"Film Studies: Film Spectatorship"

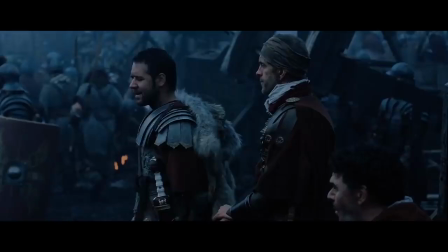[11:00] still nothing? Not a sign. How long has he been gone? Nearly 2 hours.
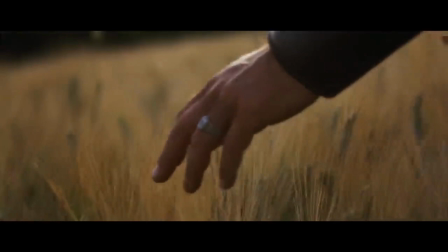[11:09] Will they fight, sir? We shall know soon enough.
Alignment with Maximus is constructed in just 3 short minutes, which is often the way with films where connection with the protagonist is essential to the impact of the story.
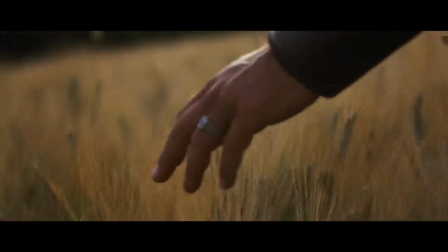[11:24]
Ridley Scott achieves this in many ways. 1. Maximus is introduced as a gentle, sensitive soul who would rather be tending his crops than fighting. The wedding ring is central in the shot, linking it to ideas of commitment, love and family. The echoing sound of children's laughter on the soundtrack adds to that impression. 2.
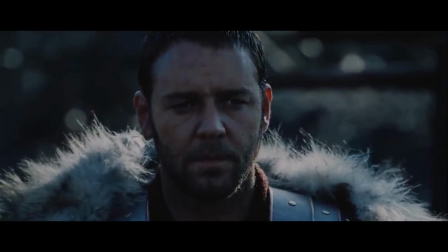[11:42]
Hang on a minute, the cornfield is a memory. Maximus is thinking back, full of nostalgic longing for the simpler life he's left behind. So, we know he'd rather be there. He's got dreams that don't involve slaughtering barbarians.
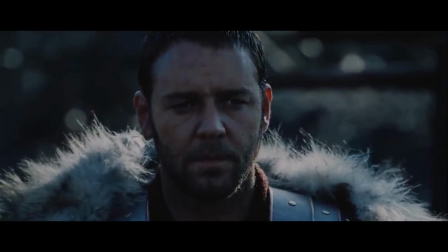[11:55]
And, more importantly, we've started the film inside Maximus's head, encouraging alignment as we know how he thinks and what he longs for. Close-ups also tell the spectator that this man's thoughts and emotions are the ones we should be keyed into.
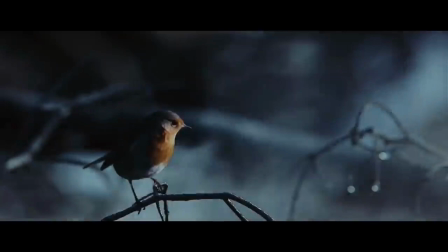[12:10]
3. A point-of-view shot. We see through Maximus's eyes, and he likes nature, not just swords, so he can't be all bad.
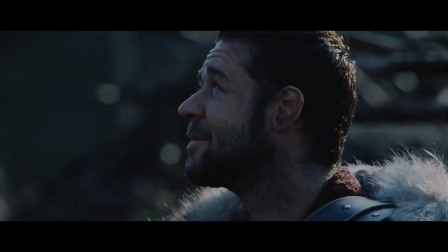[12:17]
As the robin flies away, Maximus smiles, envious of the bird's freedom. The implication here is that he's trapped in his role as gruff Roman war machine.
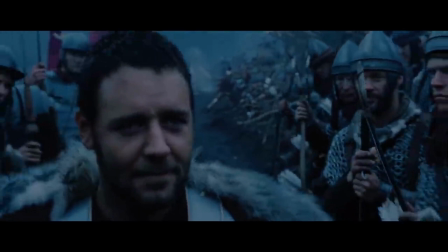[12:27]
He'd rather be anywhere else but here. 4. Tracking shots allow us to move with Maximus. We're integrated into his journey as he treks through the grim story world. That shared momentum creates a great deal of connection.
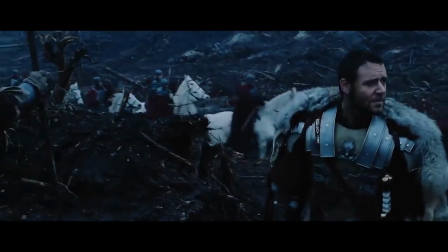[12:42]
5. He smiles at his troops and his troops smile back. It's a lot easier to have alignment and allegiance for someone who is liked and respected by others. So, 3 minutes and Maximus has been presented as someone likeable, with relatable hopes and dreams.
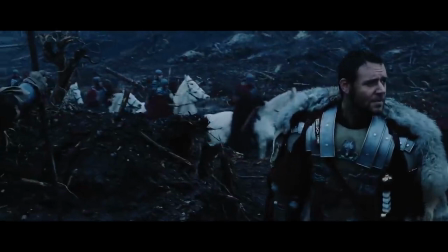[12:55]
Here, says the film, is a bold, heroic figure who it'll be quite empowering to pretend to be, but also a figure who's human enough to identify with.
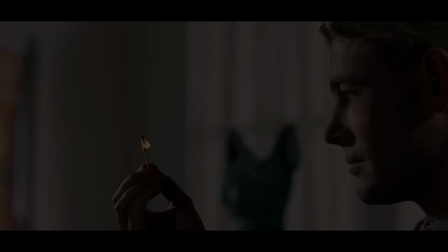[13:03]
Now, when events place Maximus in difficult and tragic circumstances, we'll care. We've just scratched the surface of spectatorship in this video lesson, but hopefully it's provided some insight into another way of looking at film. The wide variety of ways you can explore and analyse films means that our students find it an extremely rewarding, exciting and interesting subject. They feel it connects very well with their other subjects because it has so many facets to it, so many dimensions to explore. It's never dull, it's fast moving, it's challenging and dynamic. If you want to find out more, visit our film website that you can access from the QE website. I hope you've enjoyed your virtual bridging experience. I'm very confident you'd enjoy the subject if you elected to take it in September. Until then, have a very relaxing summer. Take care and hopefully see you soon.